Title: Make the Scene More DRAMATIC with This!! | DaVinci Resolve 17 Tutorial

Before, after, very good. Okay, let me stop for a while to introduce today's sponsor, Artgrid.
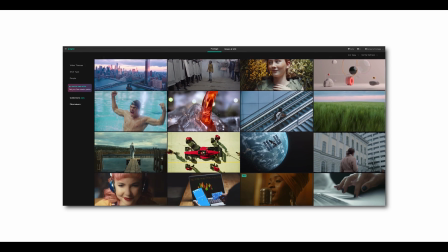8:29 Artgrid is the royalty-free footage platform for filmmakers from all over the world.
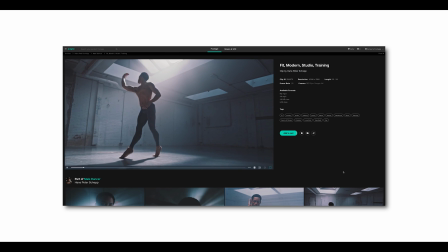8:33 You can get high-quality graded footages and also log a RAW file.
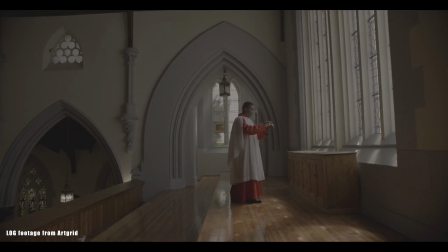8:38 If you want to boost your filmmaking creativity, just hit the link below. Now with my link, you can get 2 extra free months.
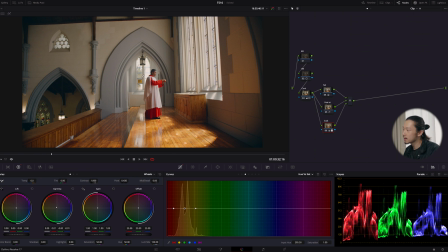8:44 Okay, thank you. Continue. So now I'm gonna focus on the highlight area, which is the very important thing in today's color grading.
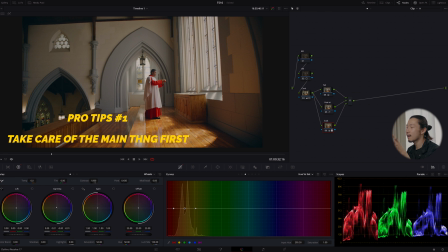8:53 I'm gonna create a vignette around it, but first I have to, you know, care about the light itself.
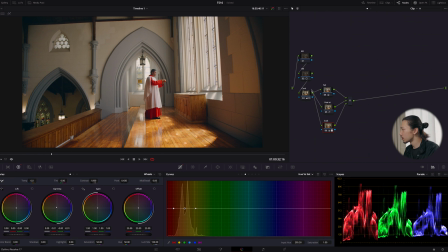8:59 You know, make this light to be ready. So go to this highlight recovering node. I'm gonna use HDR and highlight. First, I'm going to select the area for this highlight.
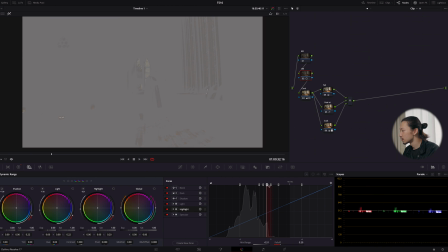9:10 So I think I'm gonna do, just make sure I select this window light and this window light and a little bit of the cloth because the highlight is hitting in on that hard. Okay, let's do like, just like this.
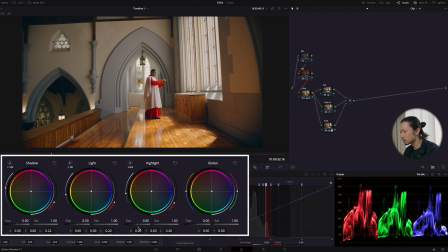9:30 Good. And start boost exposure up. So watch carefully, if I go up, this window light, only this window light is getting more stronger and punchier and it's getting more detailed. So don't be afraid, I'm just gonna crank it up. Let's see, like this.
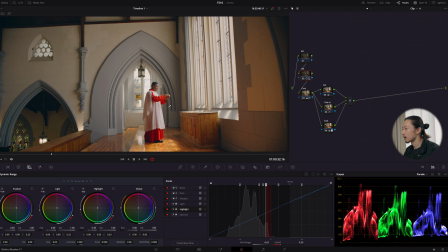9:48 Okay, this is before, after, before, after. See, now it feels like this window got more details, more stronger puncture, the contrasty, nice clean window lights.
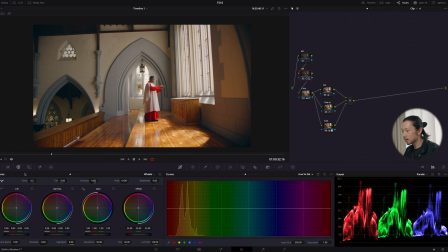10:03 But I'm not gonna finish it yet. So using the log highlight, and I'm gonna shift this highlight to blue. Basically, I'm trying to get like nice, holy, white light from window. So I'm just gonna shift this highlight to blue. Like it has to be pure, clean white.
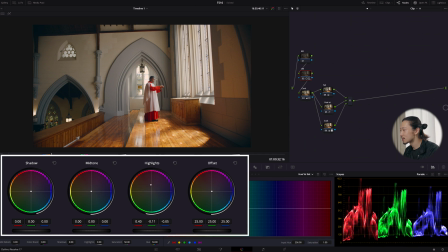10:22 So not obviously like this or like this or like this. It has to be clean white.
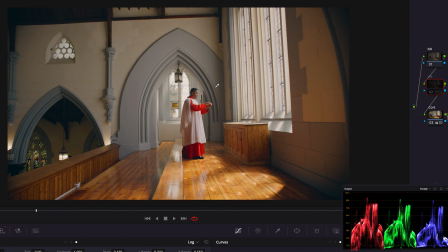10:34 This should be fine. Okay, this is before, after, before, after.
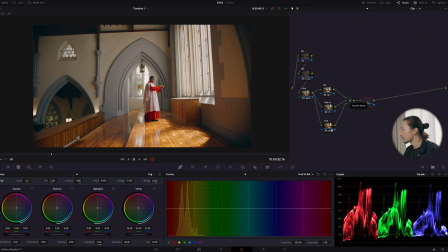10:41 Okay, so create another serial node. So this is for vignette finally.
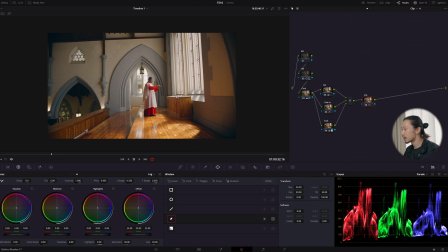10:46 Okay, here I'm gonna use this pen tool and draw the like triangle
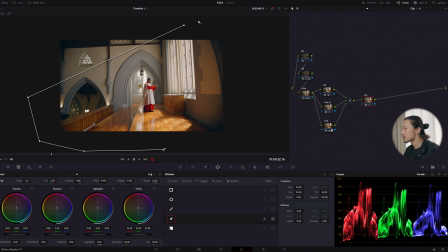10:53 along with this window light. So I want a spotlight from this window, like from this direction to this direction, you know, hitting this man.
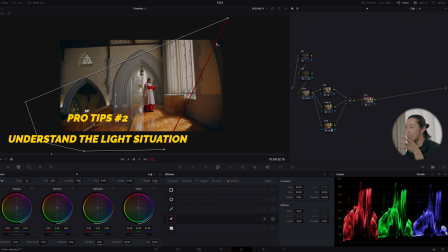11:03 So just imagine that one strong narrow light is coming out from window,
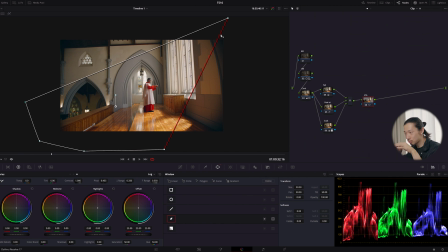11:09 and as it goes into the room, it spreads out. You know, the light gets weaker as it goes. So I'm gonna draw the triangle like this. Adjust position and size. And how it works is so simple. You know, what I do will be reflected on this area.
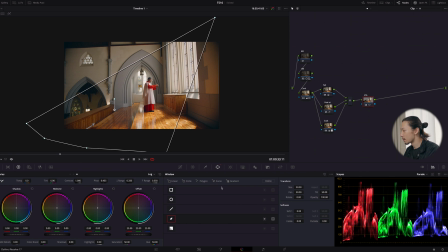11:28 But what I wanna do is just go back to this window tool and hit this invert. Now the selected area is like opposite. So now this means I selected this outside of this window.
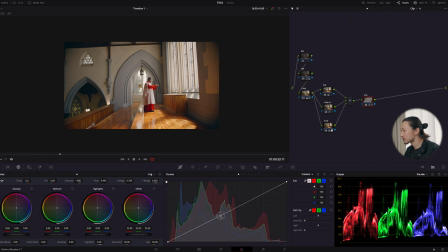11:43 So what I do will be reflected on this outside of mask. So basically what I do is bring this curve down to make a vignette, you know, to emphasize this spotlight from the window. I'm just gonna do it like this.
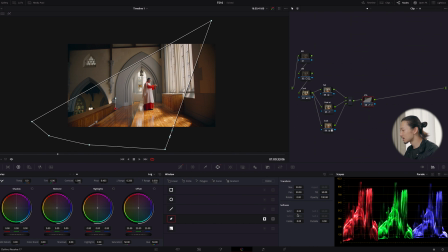12:01 And going to this window tool, I'm gonna make it softer, just like this. It's so natural. Okay, this is before, after, like there is a spotlight from this window. Well, actually, there isn't, but there is right now.
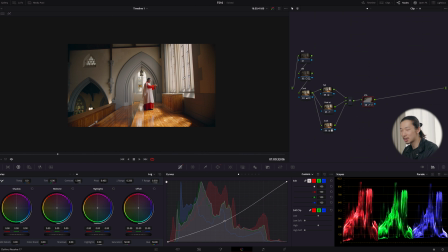12:19 So now you know how this window is powerful, how the vignette is powerful. Now we can focus on this guy. But the problem is the camera moves forward during the scene, right?